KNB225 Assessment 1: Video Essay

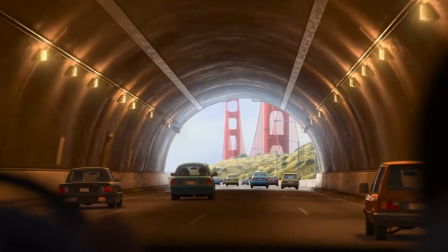5s
Inside Out is a 3D animated film produced by Pixar Studios and directed by Pete Docters in 2015.
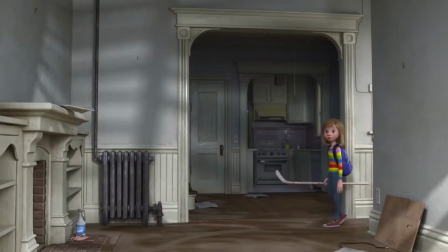11s
This film contains a marvellous story told by its unique concept, characters and their performances,
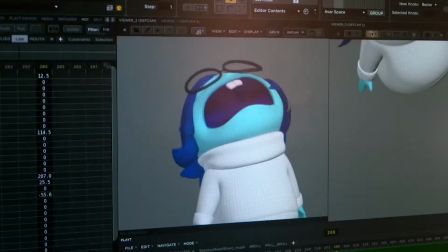17s
all showcased beautifully through the movie's use of the 12 principles of animation, highlighting its strengths in storytelling.
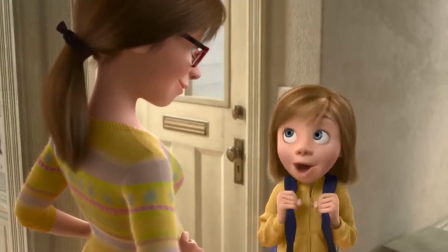23s
With these based principles, Inside Out was able to create highly believable characters, body performances and realistic scenes that portray real emotions perfectly.
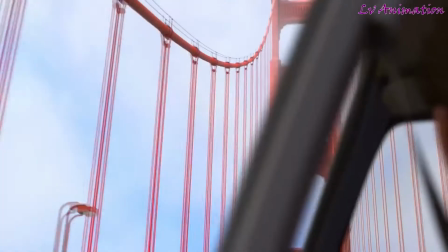32s
The story revolves around an 11 year old girl named Riley and her world being turned upside down when her and her parents moved to San Francisco.
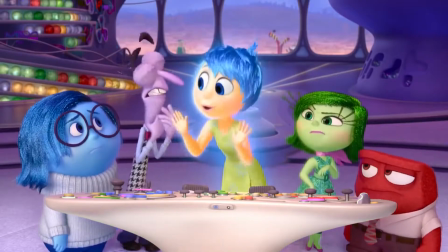40s
Going inside her mind we're introduced to her emotions, joy, sadness, anger, fear and disgust.
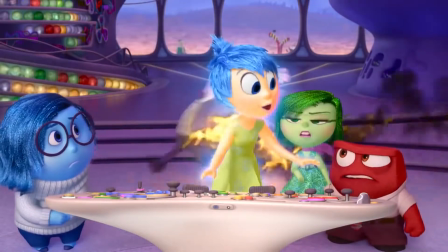46s
Physical personas of each primary emotion, little people inside our brain operating how we feel and react to things.
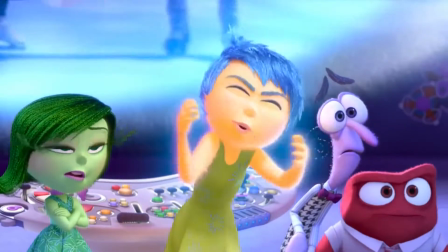52s
Throughout the movie her emotions have issues in control, forcing joy and sadness to leave, giving full control to only anger, fear and disgust.
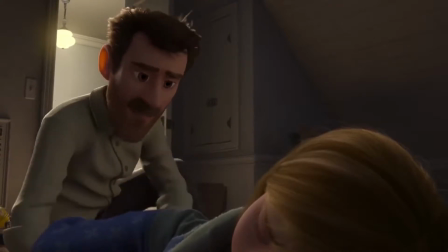59s
Leaving Riley with very negative and conflicting emotions, her entire world seems dark and sad, not being able to emotionally support herself.
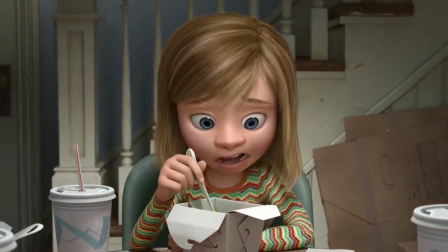67s
After Riley's first day in a new school, she finds herself at the family table, showing clear signs of negative and weird behaviour for her parents to see in question.
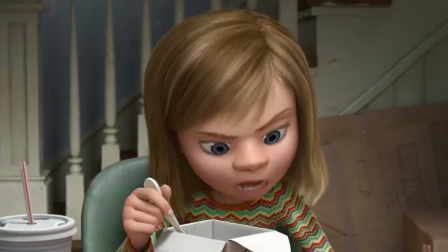74s
The emotions left inside Riley's mind try their best to cover up and pretend to be joyful, but through some beautiful character acting and behaviour it has shown that she seems very bothered.
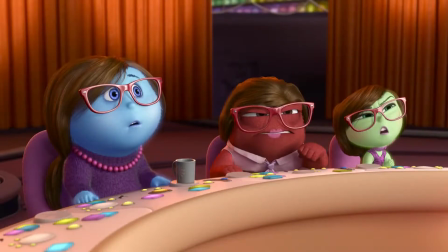83s
In retaliation, her mother's emotions try and investigate and find out what's the issue through getting the dad to act.
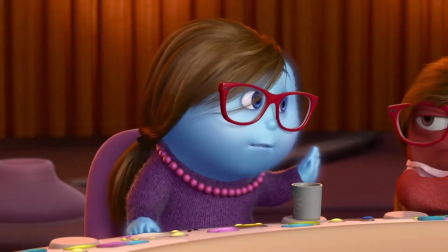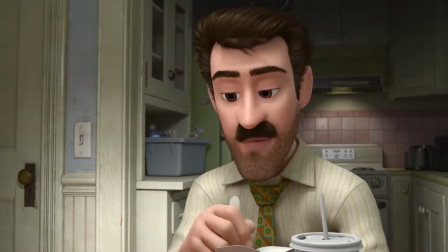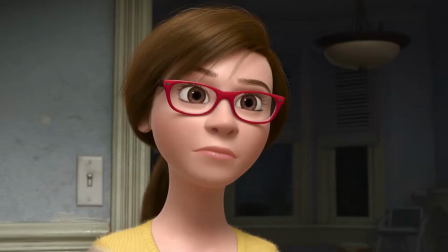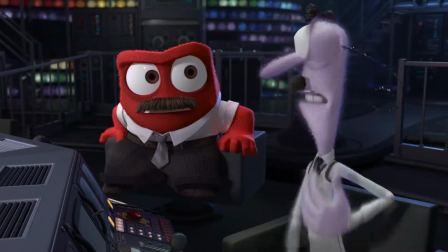104s
In order for this scene at work, Riley must have a high quality level of facial behaviour to make her current feelings and raw emotions clear to the viewer,
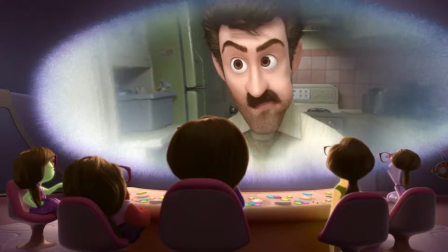111s
but thanks to the animation principles that achieves this. Even though these are 3D animated characters, they all portray real shimmin' emotions in a more exaggerated way.
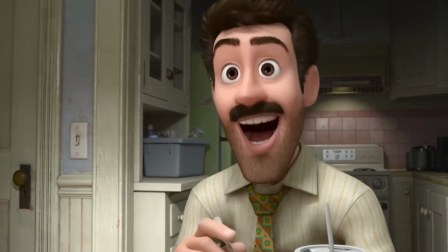120s
As seen after lip syncing, the animators decided to propel how much their mouths move in change, giving a clear visual indicator of their mood and feelings.
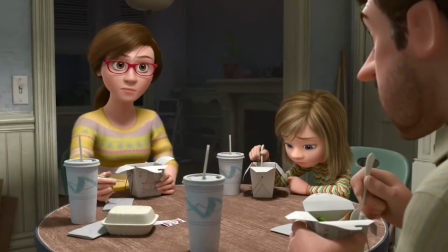128s
From this one shot alone you're able to tell Riley's feelings without a word. Her facial expressions speak out to the viewer as sad, even though she isn't real.
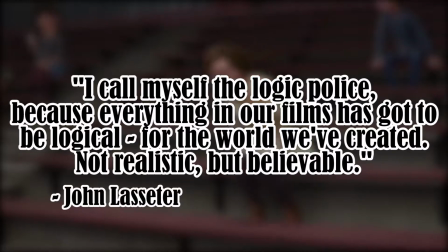136s
As Sean Lasseter said during a 2009 interview, I call myself the logic police because everything it in our films has got to be logical,
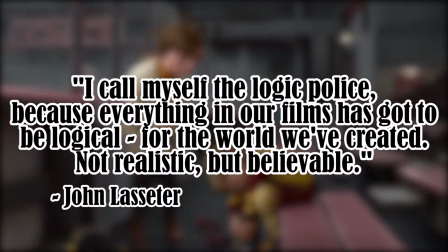144s
for the world we've created, not realistic, but believable.
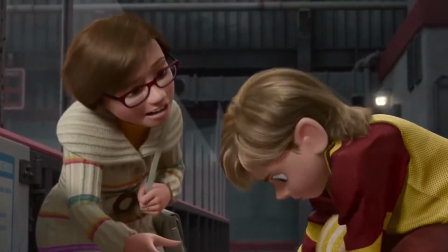147s
I believe that animation doesn't need to perfectly imitate reality as animation can often make visuals more understandable than a real actor.
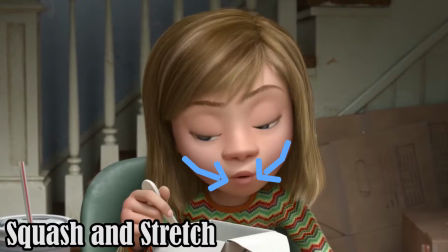154s
In this instance they've found Squasson stretching the mouth and facial features to show a more desired feeling clearer, blending the face to unnatural proportions to achieve this.
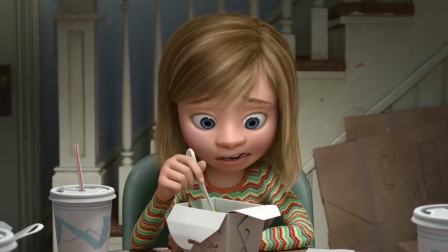163s
In addition to the scene, every character shown is holding utensils, moving them in very different and unique ways.
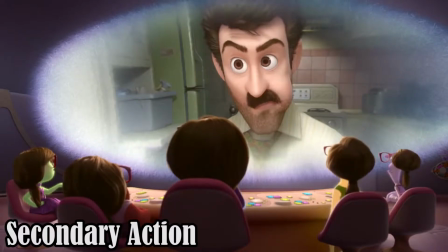169s
In the animation principle known as secondary action. This principle is important in heightening interest and adding realistic complexity to animation.
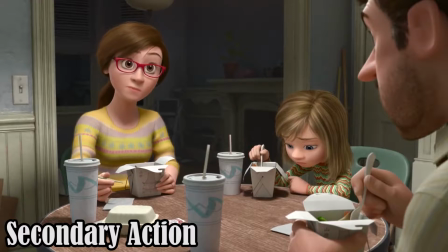177s
For example, Riley is shown fiddling with her fork, showing very anxious behaviour. The mother has her fork very still and calm, indicating her rational, level-headed thinking, and her dad's very expressive way of using her fork to talk.
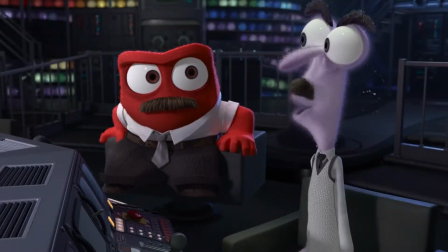189s
Another aspect that makes this shot works over is the principle of timing.
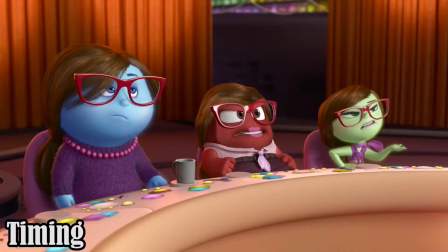193s
To indicate the father's lack of understanding and miscommunication, they use timing to have a large delay between actions, not afraid to use silence as a way storytelling.
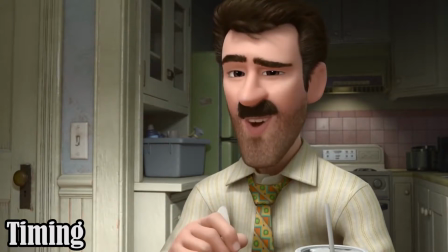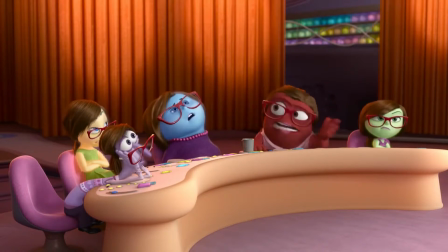208s
Here it helps add another form of character acting that would be lost without it.
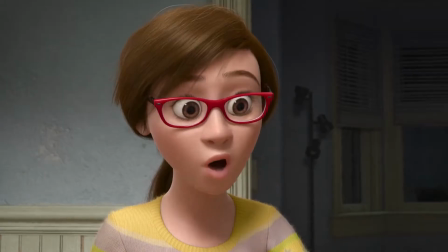213s
Upon receiving a very aggressive answer from Riley the dad's emotions decided to use the foot, an action that he only uses for desperate occasions.
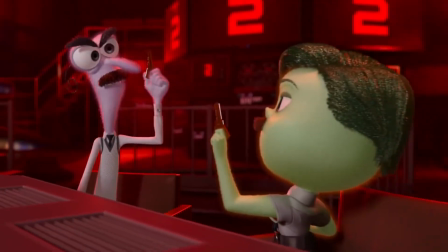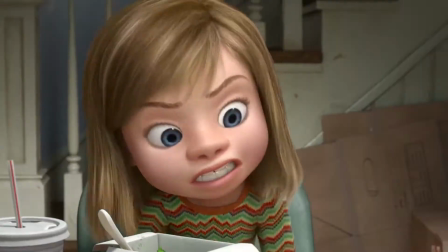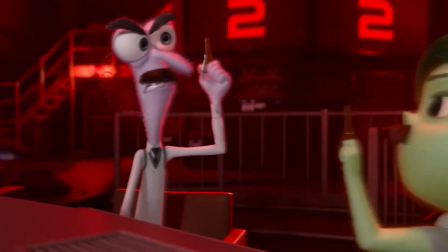234s
This scene masterfully uses a handful of animation principles that help make the impact even more heavy.
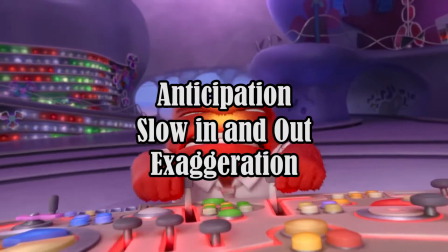241s
Anticipation, slow in and out, and exaggeration are the primary principles used that really blend everything together.
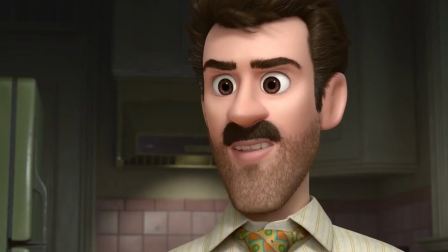247s
Everything in this sequence is a build up to the foot being put down, with intense moments of tension.
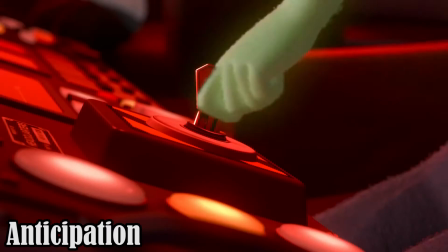252s
Here they use anticipation fully by making the two actions linger on, preparing audience members for the moment,
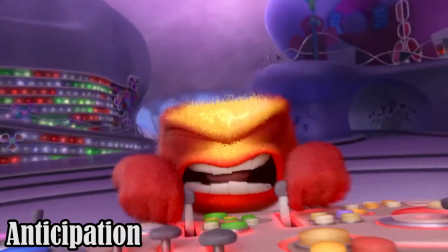257s
either by readying the arms to throttle the handle or slamming button, both feel like proper moments of anticipation and give insight into the thoughts of the characters.
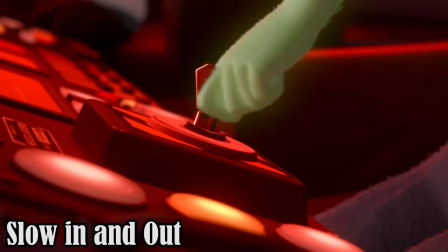266s
In addition, slow in and out can be seen within these actions, easing into the fast and hardy slam.
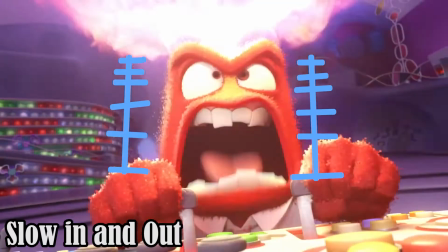271s
This is done by having fewer frames upon going into the hit, making the impact look faster, showing a very natural reward effect of accelerating into an action.
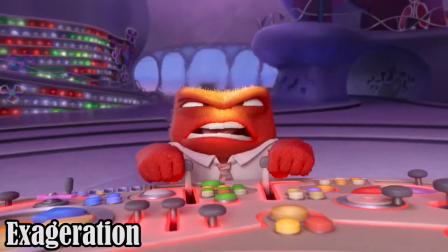280s
Once anger goes full rage he's shown with a large amount of exaggeration, exploding into a volcanic eruption.
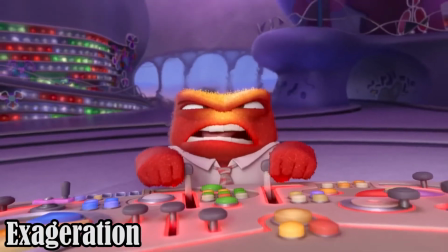286s
This principle is used to push the movement further and add more appeal into the action, pose and expression. Here it is making his true feelings clear to the viewers, showing his fiery nature.
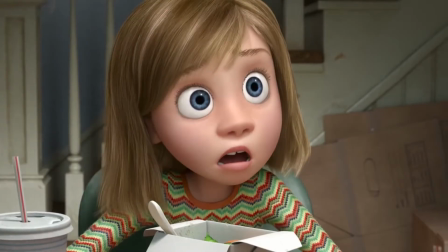297s
Once the father puts down his foot, Riley leaves in a fit of anger, stomping away from the room.
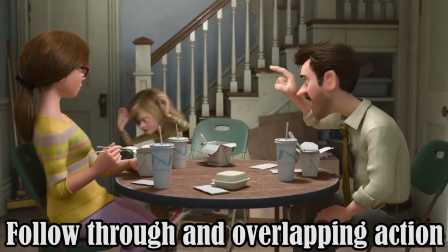301s
Here able to use the principle follow through and overlapping action in the hair, a very real effect found within reality. It shows her hair carrying momentum from her movement. As hair weighs much less, it demonstrates how different body parts tend to move at different rates, flinging further than the head.
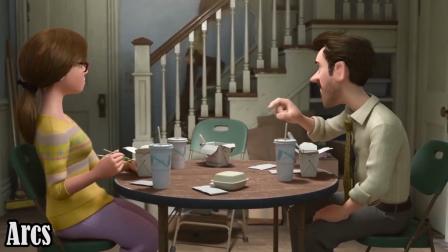316s
Afterwards we also see the principle of arcs in a walk up the stairs. Riley moves in a round, smoother motion, just like the real world, instead of going from point to point. This is used for more expressive actions, and often avoids less stiff movement when going along a straight path.
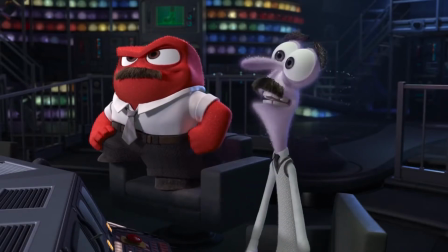330s
It is clear with all these animation principles it helps tell a richer story, with believable characters and emotions.
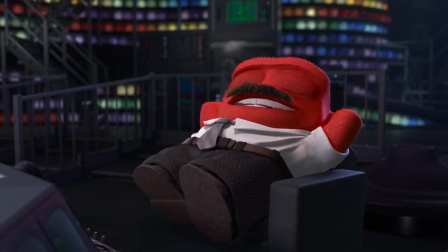336s
With this one scene alone you can see how effective it can be, engaging viewers into this fictional world and tell a unique story.
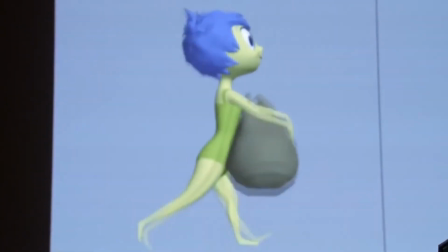343s
Each shot beautifully blends every animation principle together in order to achieve this, and without it, Inside Out wouldn't be nearly as effective.
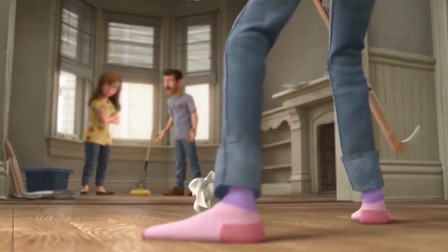351s
Following Riley, you're made to believe her acting and behaviour is real, that she's feeling real,
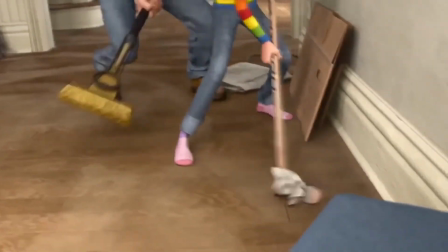355s
raw human emotions that we all deal with, but thanks to this we're introduced and immersed to this fantastic world and characters of Inside Out.